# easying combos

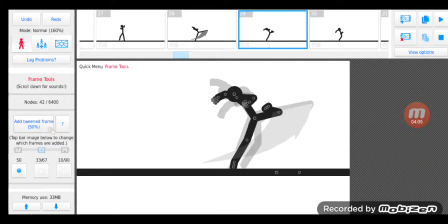And then, of course, I have to make that kick link up to the other move
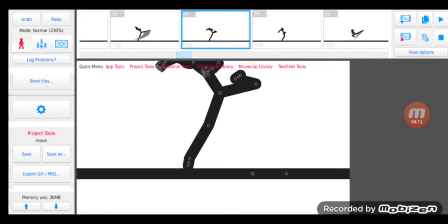by starting its end frames and starting this one's start frames. And once it does that, boom, there's the secondary hit.
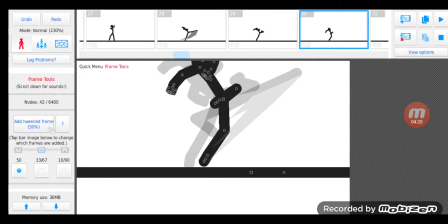As you notice, it's not 3 frames in between, it's 2. The reason for that is because realistically, if somebody does a spinning kick or a roundhouse, the momentum carries throughout the entire body if they miss.
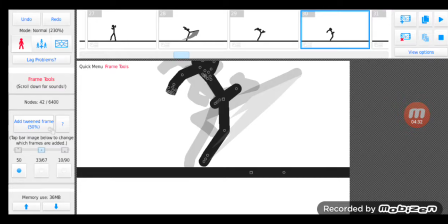So they're going to continue doing that roundhouse until they can physically stop it, which is extremely hard if you're doing a roundhouse at full speed. All right, with all of your strength. So that being the case, it'll pull the rest of the body, all right, unless the body is trying to stop the roundhouse.
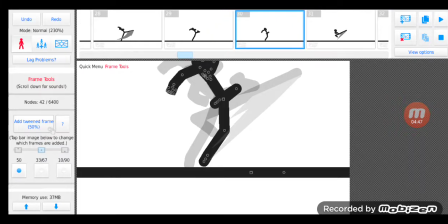But since that's the case, I want the move to continue into a combo.
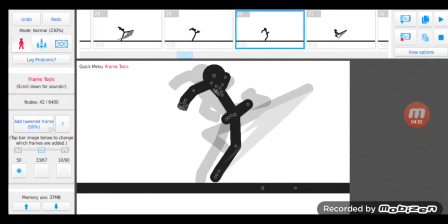I just let the momentum carry the actual body, right, in which he falls a little bit, but this leg will start going forward.
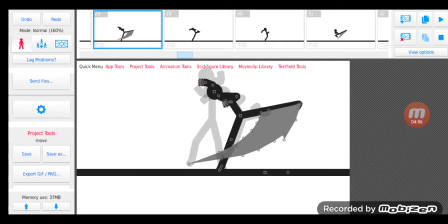So this move goes all the way out, goes in,
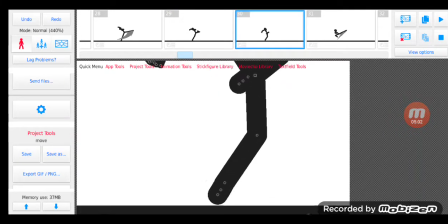starts ending, starts up this move, and then this move starts.
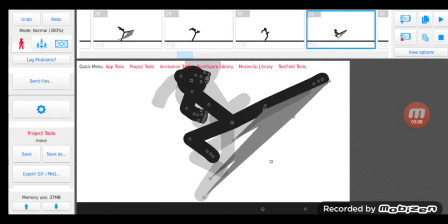Now, as you can see, this move isn't curved like this one. There's a reason for that. It's primarily to show that this is no longer momentum being carried.
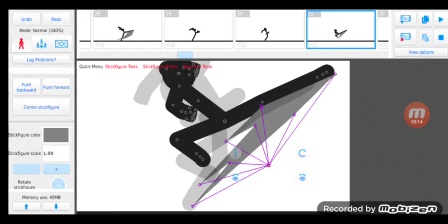This is now just an attack, right? Or a very strong attack that ends, right? And this is where the end of the combo starts, right?
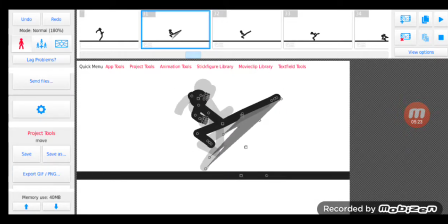Once this attack has come out, right, the character will start falling to the ground because he has nothing to carry under him, right?
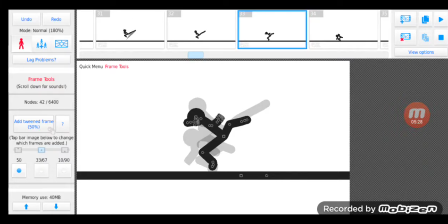And I don't think you can do any more moves out of falling like that.
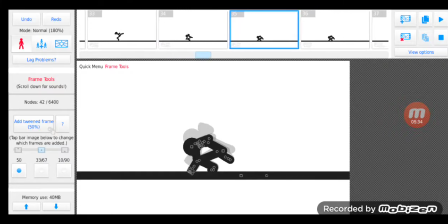So he falls to the ground, he kind of just squishes into the ground, and then his body starts going into a direction to set up the next move,
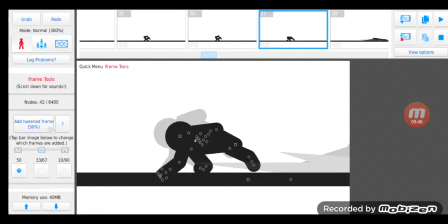all right, in which he does a slide.
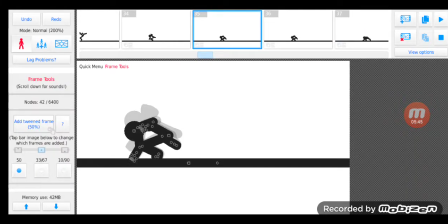Now, when it comes to moving the whole body, right, the entire like stick figure, the entire thing, depending on how you're moving it, will determine how it'll look, okay? So if you're moving a ball and you just make it stretch to show that it's going fast or going in a direction, it's going to look all right.
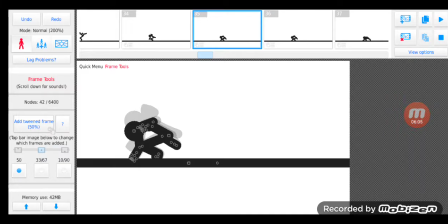But if you're moving a actual humanoid stick figure, all right, and you try to stretch pieces of its body, it's not going to look right. So that being the case, you kind of have to, use effects to make the same thing kind of happen, all right?
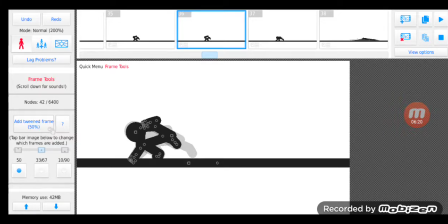Or use a method of easing that I explained before, where it has easing frames into a fast movement with no effects. But for me, I like using effects. So I just make its body go into the ground a little bit, do a slide in which it kind of teleports, as you can see.
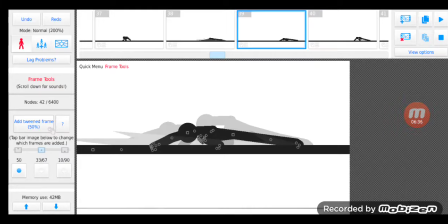And then for this move, since it's moving the whole body, I make the body slow down into a stop. Now, the way that you make things slow down in animations is that essentially for each frame, right? For the first starting frames, you will start with very fast movement by
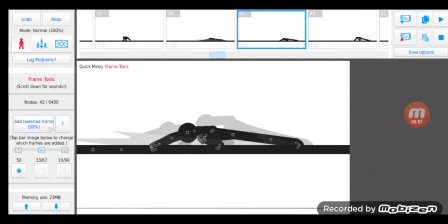spacing the object from one frame and farther on the next. So basically, you start it in one position and then it's quickly in another position completely on the next frame. And as you go on through that animation, you make the object slowly
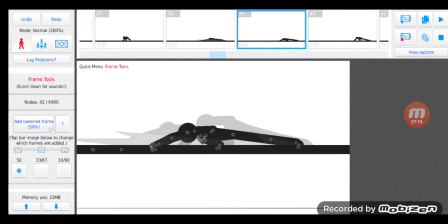slowly decrease in distance each frame. So basically, what's a good way to do this?
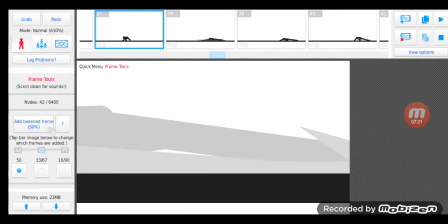You see this square right here? As you can see with the whole body right here.
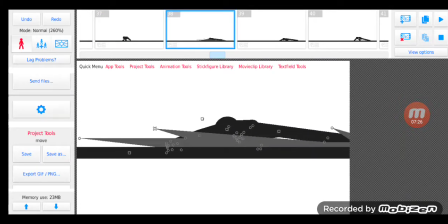The moment this square goes over here, that's it doing a quick movement.
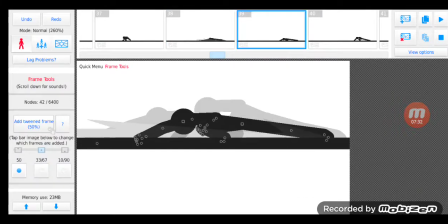But as you notice, the moment it teleports over here, the square suddenly starts getting closer and closer to,
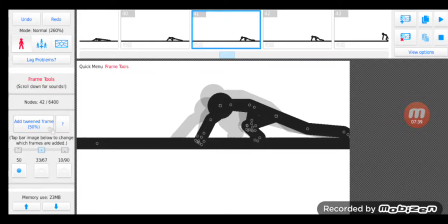in distance when it comes throughout the animation. And that initiates a stop.
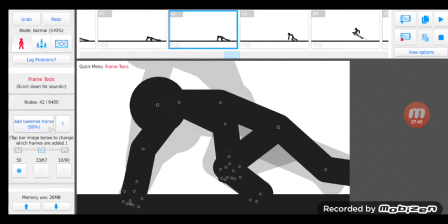Into immediately it just comes here, and then it starts going forward.
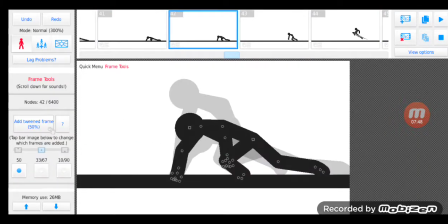In which it does the exact same thing to increase speed, where it starts slow in distance,
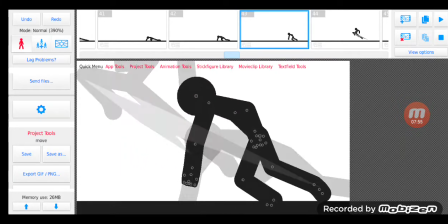it starts close to each other, and then slowly starts getting very, very far from itself as the animation goes.
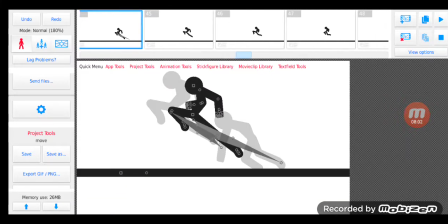All right. Now, the next point of movement. This point of movement's a little more tricky because, simulating gravity is hard, okay?
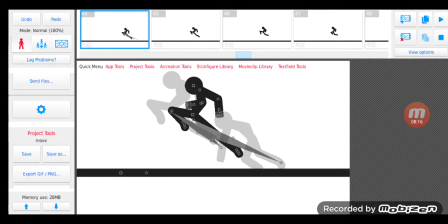Because if you don't make the object move in a realistic motion, it's not going to look right. It's going to look like he either is plummeting for some reason, meaning his weight has changed mid-flight, which doesn't make any sense, right?
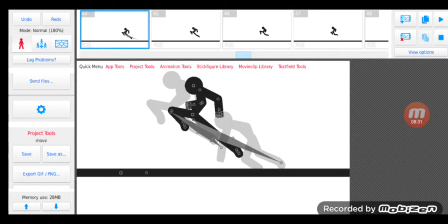Unless you animate it, or you're gonna make it look like he's just floating, and it just won't look right.
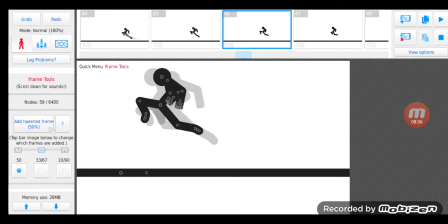So you have to make it. It's a little tricky with floating objects that are falling, or throwing objects.
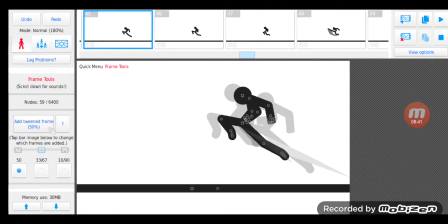But essentially, you just want to make it do an arc.
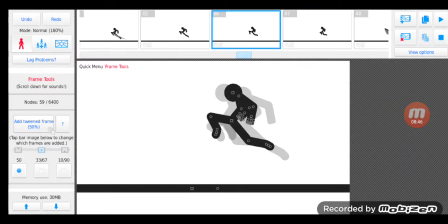You want to imagine an arc, and as it reaches the maximum height, it slows down, and as it starts falling again, it starts speeding up again.
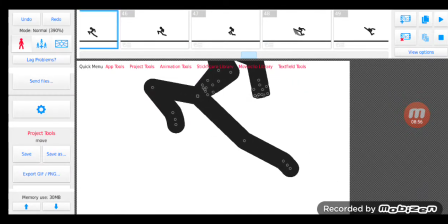All right, and of course, since he's doing a knee, and this move's already in the back, it can load up a kick. I make it slowly inch into a kick.
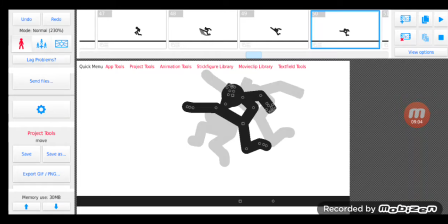Boom, kick. All right, and now for these frames, to completely throw you off, all right, I said screw it.
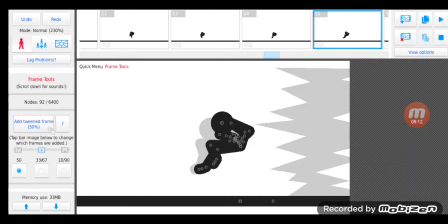Screw the easing frames. We're going to make him turn into a ball and then go backwards and then immediately turn into something else, all right?
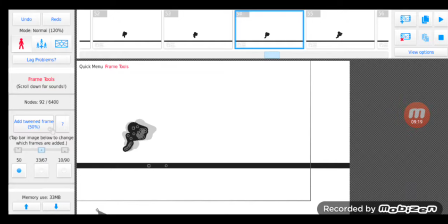Same type of method in which he stops in midair, slows down, goes in one full direction, and then transforms into something else, right?
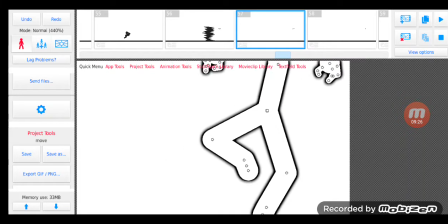And then from there, it's the same method I said with the speeding up and slowing down with the distance thing,
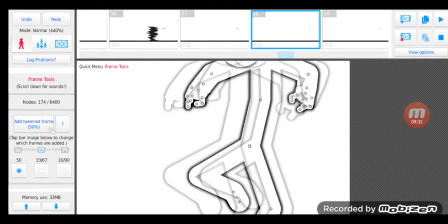in which he starts over here, then slowly gets closer and closer until he reaches a full stop,
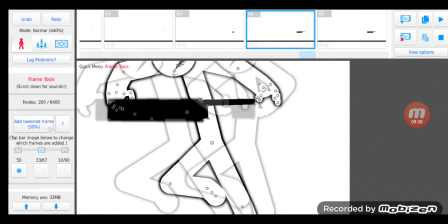in which he starts going forward, and that's how he actually picks up speed.
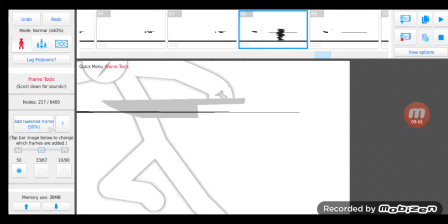Now, I slowed it down so that way you can see the sword. But once again, it's situational, but it follows the same method, right?
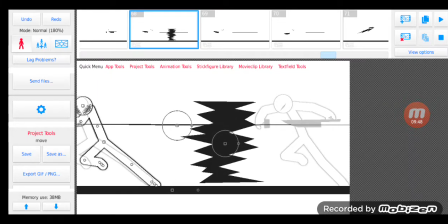It depends on how you're animating. As you can see, teleports over here, pretty much.
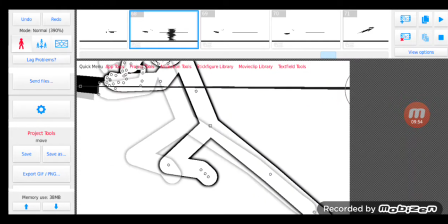In this case, it's supposed to be a dash, but he pretty much teleports, right? And then once again, the square slowly gets closer in with each frame, right?
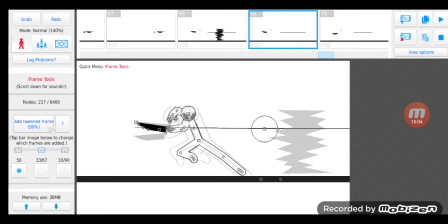as for the sword, right? The sword is a little bit different. Unlike the arms, right, which you can kind of slash with, they just don't. They wouldn't be effective like that. So you kind of just do straight punches and straight kicks or roundhouses, right?
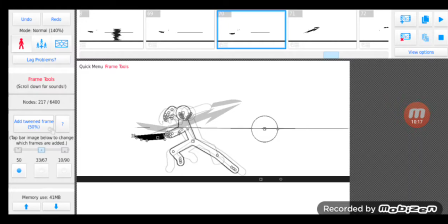With swords, however, swords have a tendency to slide off the object, which is how they usually do damage unless they're stabbing.
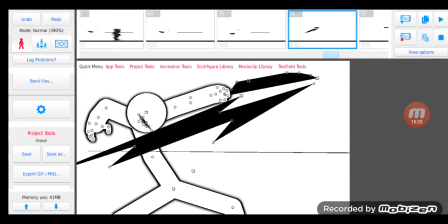So that being the case, you can do this, right? You do this movement, and the object, the sword, would not have to stop moving. You can continuously keep moving it and make it do other stuff. But if it was a punch, you would have to stop the punch entirely to show that it's actually done damage, right?
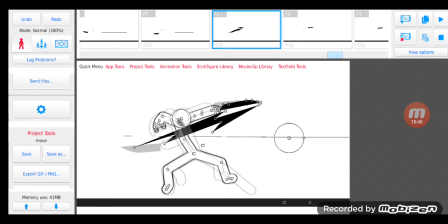Or you make the other stick figure that's being attacked react in a certain way.
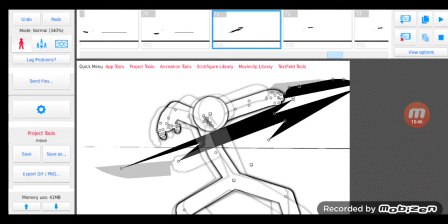But this is what you do for swords. Swords, you can either do a slash like this, or you can do a curved slash.
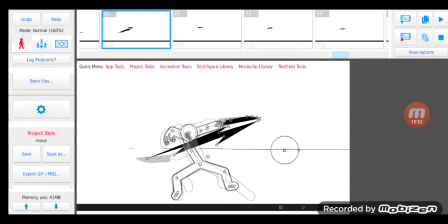It doesn't really matter, right? They'll look right because it's a sword. It's kind of odd, right?
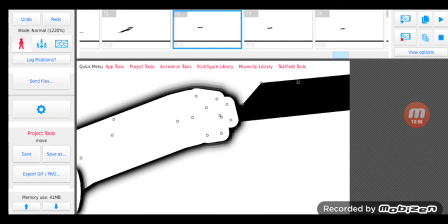And then as you can see for the sword, because it's connected to an object, you want to simulate realistic movement.
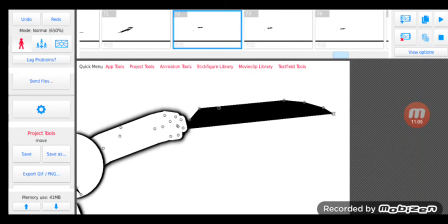So it goes out, right? And as he pulls his arm in, the sword kind of lingers in the same position for a bit, right?
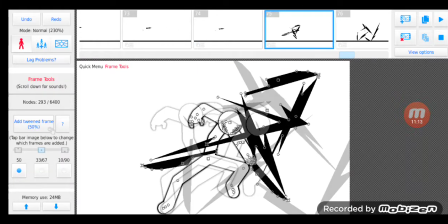And then he does another slash. But in this case, he does 3 consecutively.
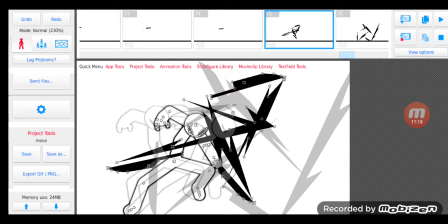Now, this is how you make frames kind of split, okay, to simulate faster movement. The way that I do it, okay, is that I just make multiple things happen at once in one frame.
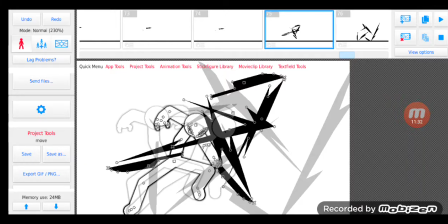I explained this before in the tutorial. I believe it was a speed tutorial. But basically, if he was to do 1 move per frame, right,
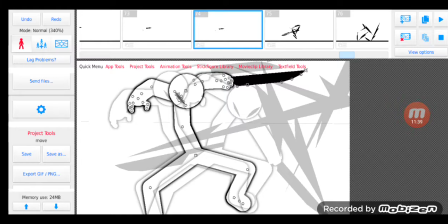that would be pretty fast because it's 16 moves theoretically per second.
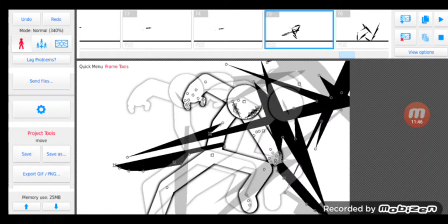But if I add 3 moves every frame for 16, now we have a lot more.
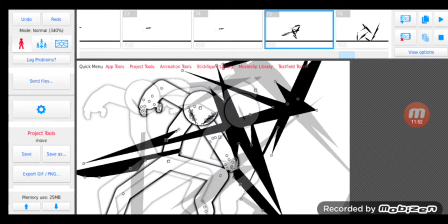Now we have a lot more moves. Okay, I'm not gonna do math here. I'm sorry, but now we have a lot more moves per second. All right. So no, let's just say we have 12 moves. Let's just say we have 1 move every 12 seconds, and then I put 3 moves in every frame, right?
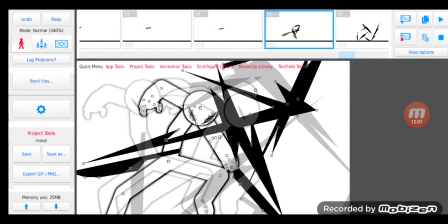Then we would have 36 moves per second. That would increase it by 3 times.
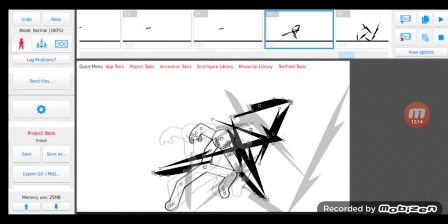So basically, the way to make things extremely fast sometimes is by adding more of that one object.